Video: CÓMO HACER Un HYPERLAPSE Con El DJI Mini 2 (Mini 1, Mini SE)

lo único que hice fue encender el drone, las palancas de la derecha que es la que mueve el drone hacia adelante hacia atrás izquierda o derecha simplemente dejarla hacia adelante es justamente hacer esto hacia adelante y aquí hay que ir midiendo muy bien la velocidad a la que el drone se va moviendo
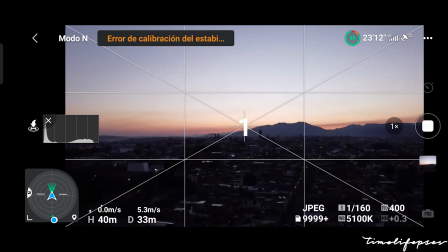267s
hay que tratar de mantenerla constante para que también en las fotografías entre una y otra no haya movimientos muy bruscos y no se vea que entre una fotografía y otra se saltan 10 metros 15 metros yo recomiendo poner el drone en modo cine, de esta manera vamos a tener un movimiento más suave y la palanca hacerla hacia adelante muy mínimo y tratar de mantener esa posición hasta llegar,
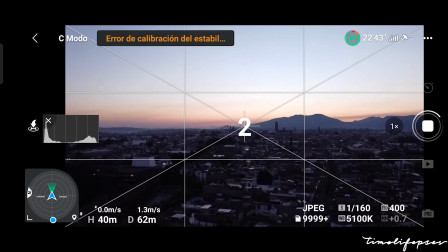289s
en mi caso, hasta la catedral. También hay algunos otros movimientos que se pueden hacer, por ejemplo, darle la vuelta a la catedral. Para ello ya tendría que ir viendo combinaciones de las dos palancas para darle la vuelta mientras sigue tomando fotos y regresar hacia el punto de origen.
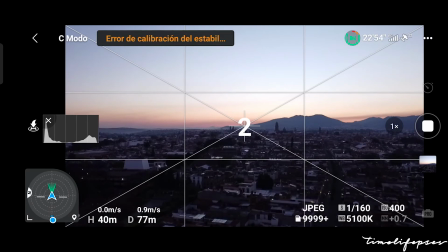303s
Va a depender mucho de lo que quieras lograr, de cuánto tiempo quieres que dure tu hyperlapse y básicamente es de la creatividad de cada uno de nosotros. Ya saben que al final vamos a tener muchas fotografías, en mi caso va a ser un video final a 30 frames por segundo, por lo cual 30 fotografías van a ser un segundo de video.
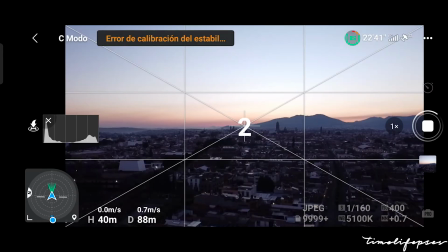321s
Hay que también calcular más o menos la velocidad, la distancia a la que estamos para ir viendo cuántas fotografías van y en este caso 300 fotografías harían 10 segundos de video. Ya por último unimos las fotografías en un programa de edición, en mi caso siempre uso Premiere Pro y yo traté de estabilizar el hyperlapse para que no se viera muy movido porque estaba haciendo mucho viento en la mañana que hice esta secuencia de imágenes pero sinceramente el estabilizador premier pro no me gustó nada como estabilizó estas tomas aquí les voy a poner una comparación este es el hyperlapse normal
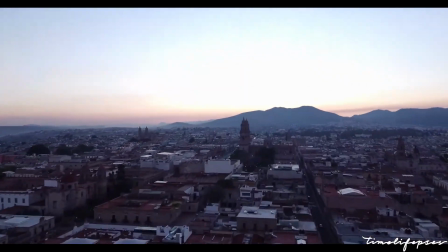353s
sin ningún tipo de estabilización este es con un estabilizador
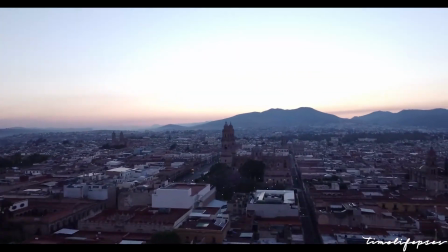359s
10% dejando que recorte automáticamente y agregando una opción que se llama deformación
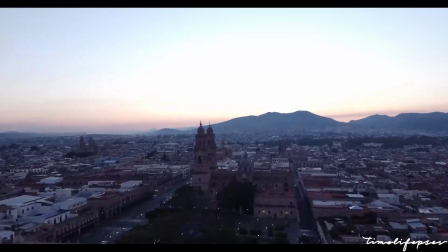365s
de subespacio que normalmente para tomas de cámara de drone funciona bastante bien pero en este caso se deforma demasiado sobre todo las montañas que tenemos al final y no me gusta para nada el efecto que le da y ya por último este
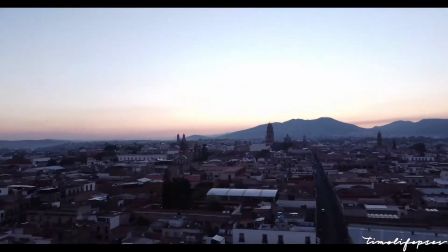379s
ejemplo en donde le quito la deformación de subespacio y si se ve un poco más estable pero de todas maneras no me gusta el
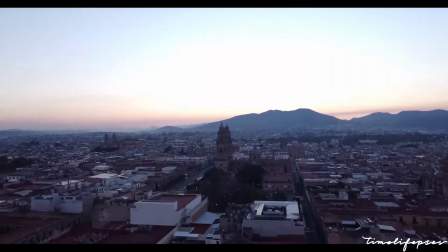386s
efecto que da igualmente por las montañas ya no está tan marcado pero sigue sin gustarme yo decidí dejarlo como la primera opción Fue la que más me gustó, sin ningún tipo de estabilizador No se ve tan, tan movido Para hacer mi primer Hyperlapse siento que me faltaron un poco más de fotografías Para tener un poco más de dónde jugar Elegir ya las tomas que no se vean tan movidas Pero para ser el primero la verdad estoy muy contento Me salieron como 150, 200 fotografías más o menos Y si quieres comentar algo, dime cuál fue el Hyperlapse que más te gustó Si el normal, con el estabilizador, con la deformación de subespacio O el que no tiene deformación de subespacio Te repito, a mí me gustó más la primera Y eso sería todo en el video de hoy, espero que hayas aprendido algo, espero que lo pongas en práctica ya sea si tienes un mini 2, un mini SE o un mini 1. No se necesita esta opción de hyperlapses para poder hacer uno, que sí nos facilitaría mucho hacer el trabajo, nos ahorraría demasiado tiempo, pero hay que aprender a trabajar con lo que tengamos y yo de momento tengo esto sin opción de hyperlapse, pero ya pude hacer uno y espero que tú también puedas hacer alguno. Si este video te gustó, aprendiste algo, te invito a que le des like, te suscribas y actives la campanita para que YouTube te avise cuando suba un nuevo video. También te invito a que lo compartas con alguien que tenga un drone que quiera hacer hyperlapses, no sepa cómo, tenga alguno de estos drones de DJI que no tienen esta opción. Y ahora sí, eso sería todo. Muchas gracias por tu apoyo y nos vemos en el siguiente.